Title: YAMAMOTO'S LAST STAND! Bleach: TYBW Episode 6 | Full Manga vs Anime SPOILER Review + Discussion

There's a nice little detail here that wasn't in the original chapter where when Royd's blood splashes on the floor it begins to boil it begins to steam that is
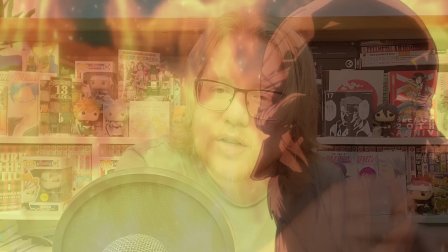726s
a really cool little detail and of course Yamamoto chastises Royd for having that same attitude to those who would give their life for Yuhabark's
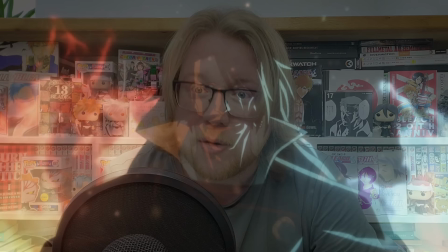735s
cause that he had a thousand years ago in fact there's a brief brand new shot of Yuhabark standing atop a mountain of his own dead men very nice
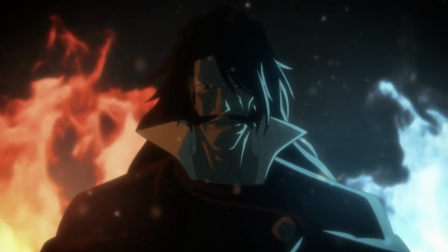744s
very symbolic as Yamamoto calls him out for that for you know effectively using these people in his conquest and these brief snippets these brief flashes
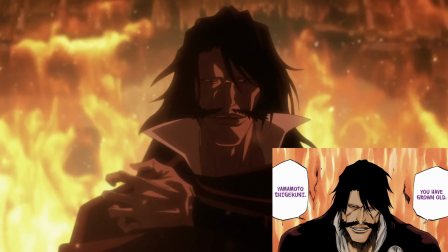753s
we get going back to the past a thousand years ago are really fantastic.
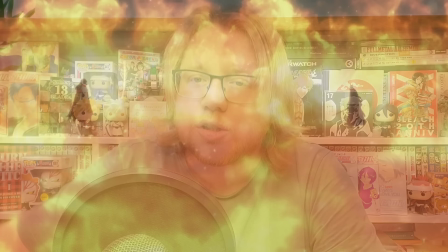758s
They're not quite a full flashback, a full retelling,
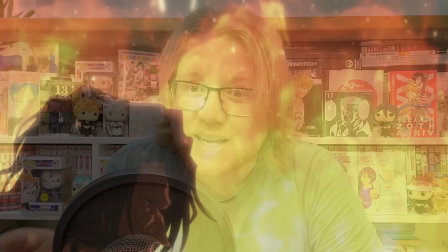762s
a historical context of the battle that this arc gets its title from but it's better than nothing.
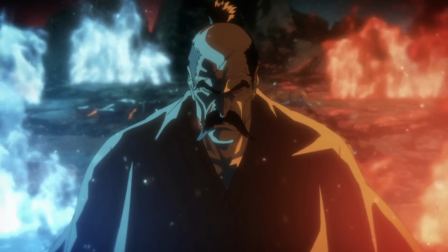768s
It's really cool to see and it adds a lot of emotional weight to this fight.
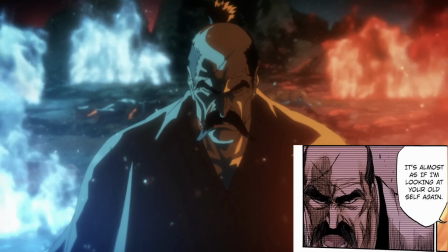773s
We also get this cool shot of a younger Yamamoto much the same as he appears in the original chapter except there he's actually depicted wearing his Captain Sayori.
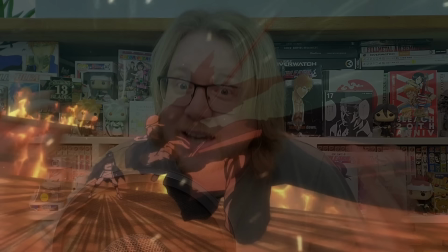781s
We then get this fantastic extended sequence where Yamamoto just rushes Royd again leaving those scorching hot trails behind him they begin to clash Royd successfully
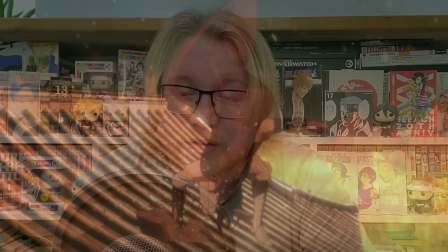792s
manages to almost flip over and kick Yamamoto sending him flying onto a rooftop Royd
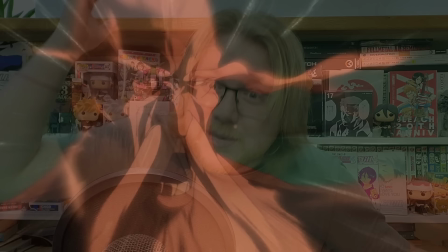798s
gives chase Yamamoto dodges Royd smashes into the tiles picks them up flings them
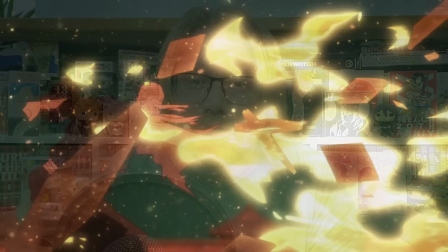803s
at Yamamoto who basically turns them to flaming tiles repels them with a
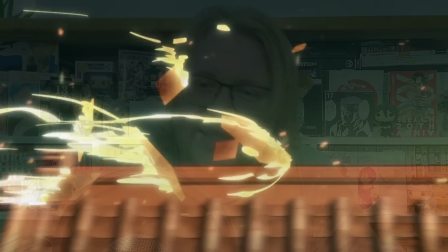808s
yell of his own voice sending his Reiatsu into these tiles and flying back at Roy.
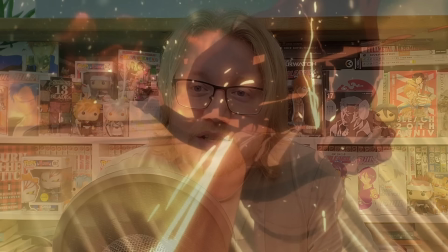813s
This is all absolute craziness. This is insanity and it all looks absolutely amazing.
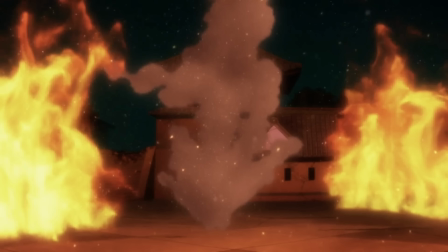820s
This is then followed up by Yamamoto lunging after Roy, flipping through the air, bringing his blade down, cutting a building in half.
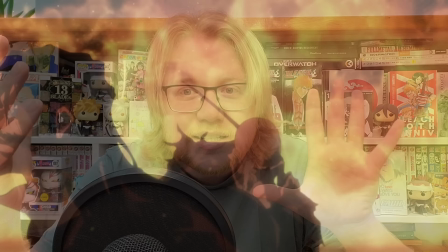828s
Roy skidding backwards to get out of the way but Yamamoto is on him again immediately
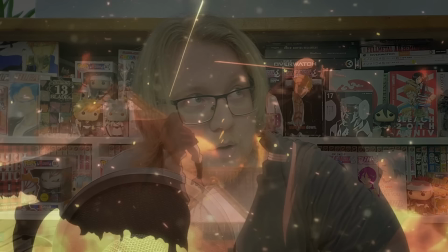832s
he appears behind him there's this really awesome dynamic slow turn where Royd glances over his shoulder Yamamoto looks up at him brings his blade
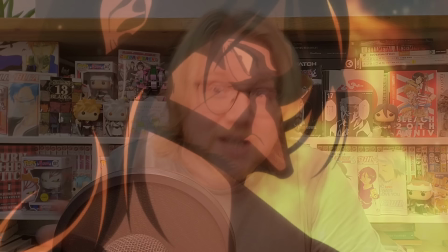843s
up towards who he thinks is the Quincy King flames following it but just
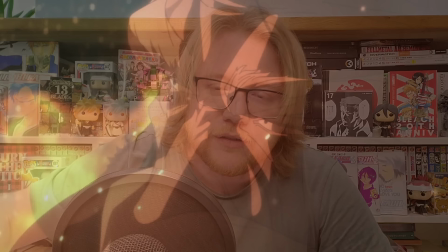848s
in time Royd manages to get his Quincy cross activate it summon his sword and
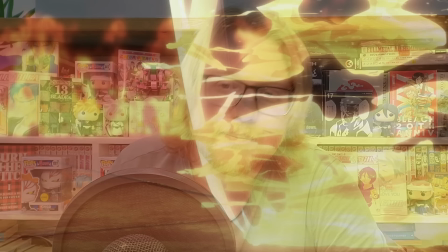853s
cut the wall of flames in half of that extended sequence literally
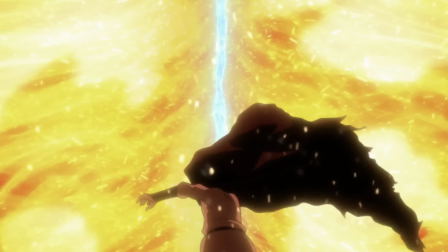858s
only the last moment is in the original chapter and it's definitely not as dynamic as it appears here in the original chapter after roid kind of mocks
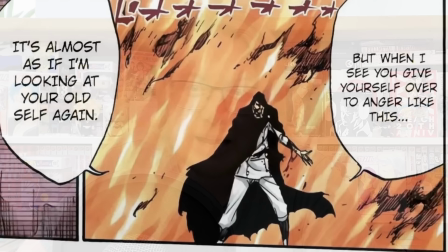868s
yamamoto saying you know seeing you give yourself into anger like that really reminds me of your younger self yamamoto tells him to shut up in the original chapter
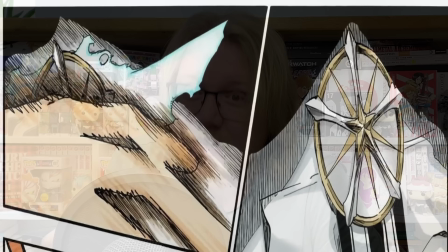876s
he basically just swings his blade at him once creates this big barrage of fire and roid summons his spirit weapon and cuts the wall in
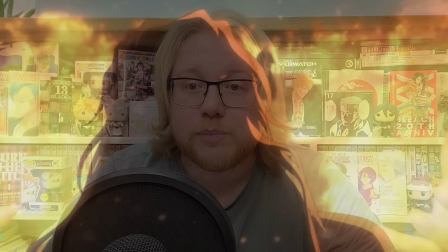884s
half which is exactly the same as what happens at the end of this sequence but with all that extra goodness beforehand but we're then treated to another beautiful sequence and this
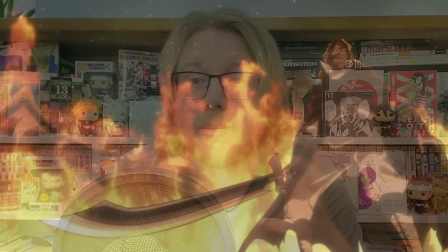894s
whole episode is just stunning to behold from the lighting from the
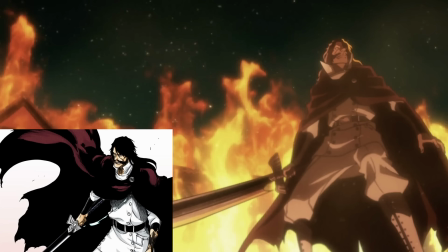898s
movement everything looks so fantastic and I think it's actually really
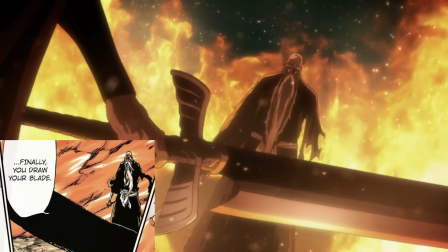903s
well encompassed in this next sequence where Yamamoto says you know why was I waiting for you to draw your sword do you think it's because I want to crush
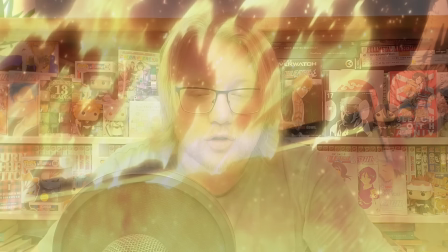911s
everything that you are into nothingness and as he says that his blade kind of erupts and then shrinks into itself and all of the
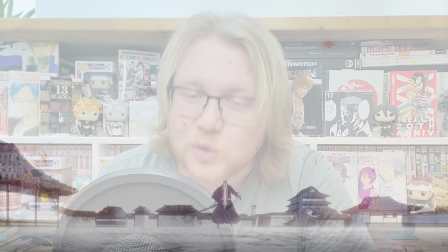920s
fire from across the Seireite vanishes and in that instant the lighting goes back to normal I think that's really really clever it just goes to show
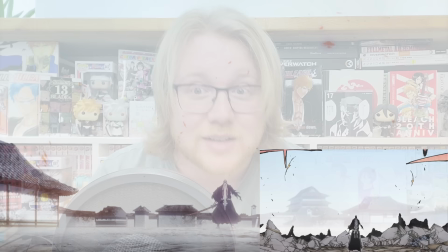929s
what a powerful effect Yamamoto was having on the battlefield at the time
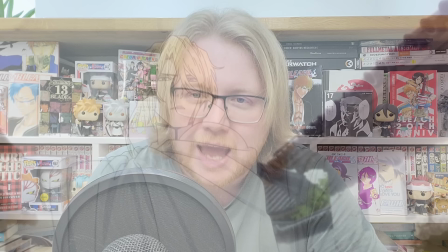933s
for it to instantly return to how it was before the clouds even became overcast
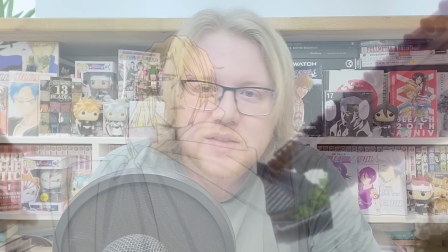938s
but I mean what an amazing way to signal the arrival of Yamamoto's Bankai than to just strip the battlefield of everything that
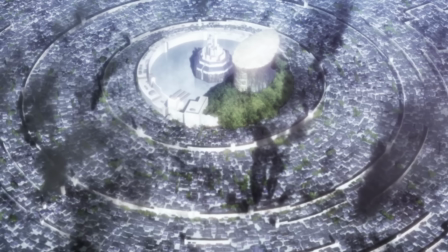946s
it had there's a really cool kind of overhead shot of the Seirete and you see that whatever flames there were whether it be Quincy flames whether it be the blue flames